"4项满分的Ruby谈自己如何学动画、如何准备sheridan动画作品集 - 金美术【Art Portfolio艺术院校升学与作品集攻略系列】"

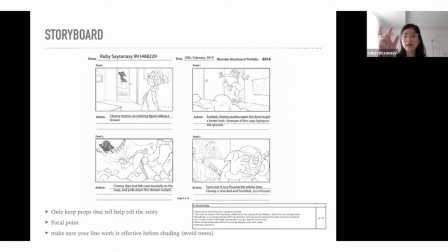And so the next picture, I kind of use the pole again to kind of point towards the clown, and then kind of to help bring like it all together, I put the clown in the foreground. You can see how embarrassed he is. And then not only that, you see what's actually behind the curtain was not what he expected.
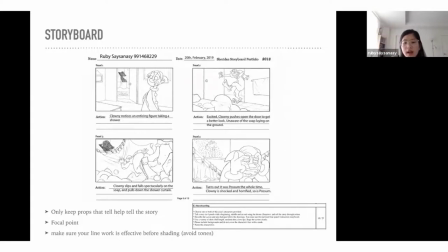So yeah, I could have kept it a little bit more simple. But maybe that's, I guess that's where I might've lost the marks, but essentially that's what you kind of look for kind of like a focal point, make sure you're telling your story clearly, make sure your story's easy to understand enough without too many plot twists.
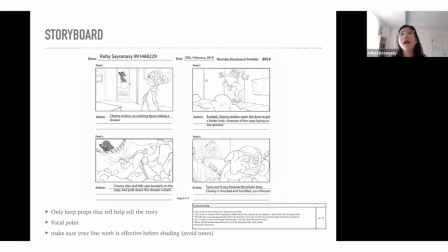Cause a lot of times what happens is like you have this really interesting story in your mind and it's not easy to kind of convey that. And four panels is like not a lot of panels. So make sure it's easy to understand.
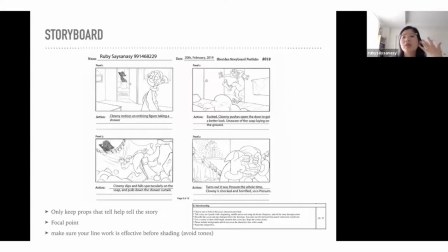And I would say like, make sure that your line work makes sense. Like you can read your drawings without shading it, because I know a lot of people shade it. I don't think it's too much of a problem, but personally I think if you want a story that's kind of has a stronger impact,
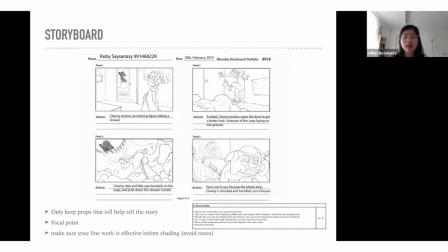I guess, is to make sure that it can tell the story without all the tones and stuff like that. Yeah, so that's something that I think about when I do storyboarding.
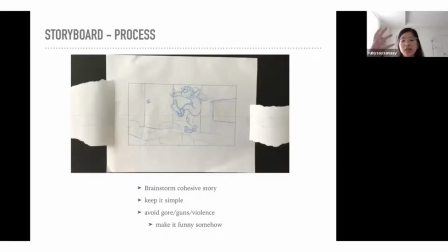What I did though, for I would suggest, is to draw it on the bigger piece of paper, because that way you don't have to worry about drawing so small. Drawing small is kind of harder than drawing big. You can scale it down. When you scan it, it's not really a problem. So what I did was just to make the perspective right, I actually drew it out properly.
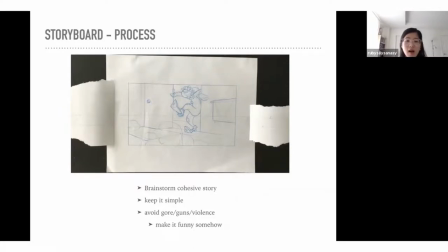I drew it out in perspective so that it all made sense and stuff like that. Yeah, so that's kind of how I drew all four panels big. I did so many redrawings, you know, thumbnailing, making sure that it all looks properly, looks good.
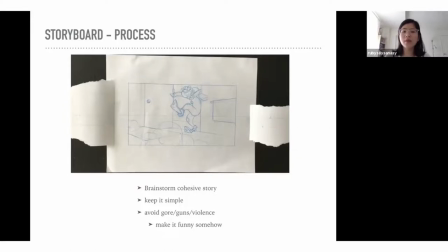And to thumbnail is important. If you thumbnail, which is like drawing like small versions of the drawing, that way you can kind of play around with different compositions, like, oh, how do I make this better? How do I not make this better? So that's also really helpful as well. Yeah, so yeah, definitely just try to keep it as simple as possible.
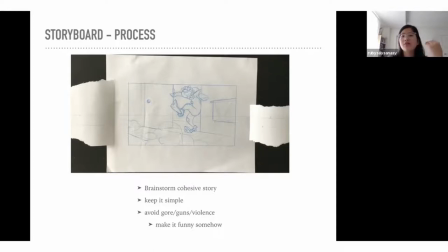Only keep what you need to keep in the story. Like if, I guess that towel that I put there doesn't even have to be there because it doesn't really affect the story. So yeah, just keep what you need to keep in the story to help, you know, make it simple and easy to understand.
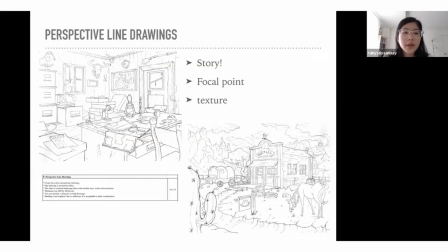So these are my perspective line drawings. What I did, this was like kind of a long process, but I actually really enjoyed doing this because it was like, it made sense with my character. I thought it was really fun. I just enjoyed it. But one thing I would say is to keep story in mind.
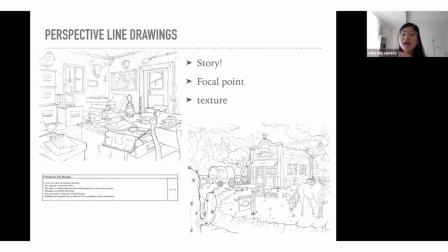So what kind of ambiance are you trying to set? What kind of setting is it? You know, for me, this was kind of like an old Western sheriff's office. So, you know, I did reference pictures of that. I looked at, well, what kind of lamps they have back then? What kind of telephones, you know, did he smoke? Did he like guns and hunting and stuff like that?
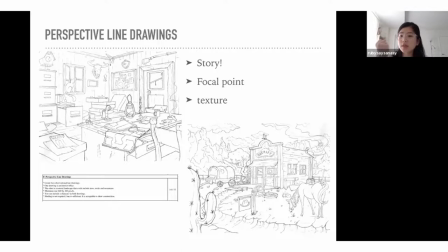So I kind of included those things because it helped to tell the story of like the kind of character that I wanted to create in my mind. For me, what I kind of did was, you can see the chair there and you can see a little pathway to where the cat is on the window.
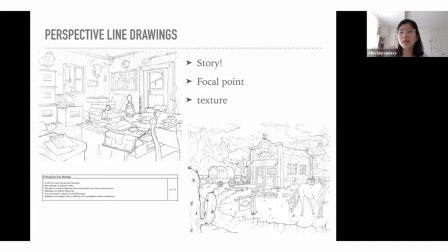Just kind of like to show, like help the person looking at it kind of walk through the environment, I suppose. Kind of help them understand, oh, like what kind of character is this? Like what kind of story does he tell? What does he do?
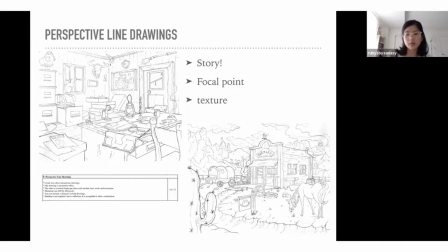And I feel like you can kind of tell just on that drawing without me talking too much about it. he's kind of a sheriff's office, an olden sheriff's office. And then for the outside, what I did was I kind of did the outside of the office.
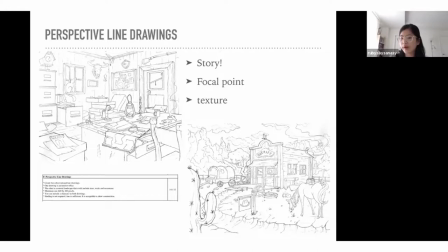So I kind of described like, oh, so it's kind of like in the middle of nowhere. It's in the mountains, because I think for my one, they required like, they wanted like landscape or some sort of mountains. So I included that as well with the clouds, and kind of described like, I kind of look for reference pictures, like, okay, so I want this to be around this time period.
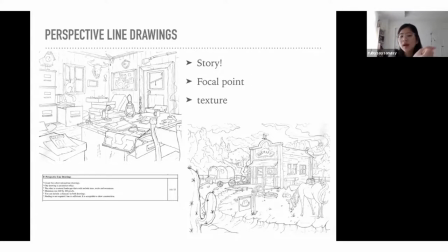So what did they do then? What did it look like?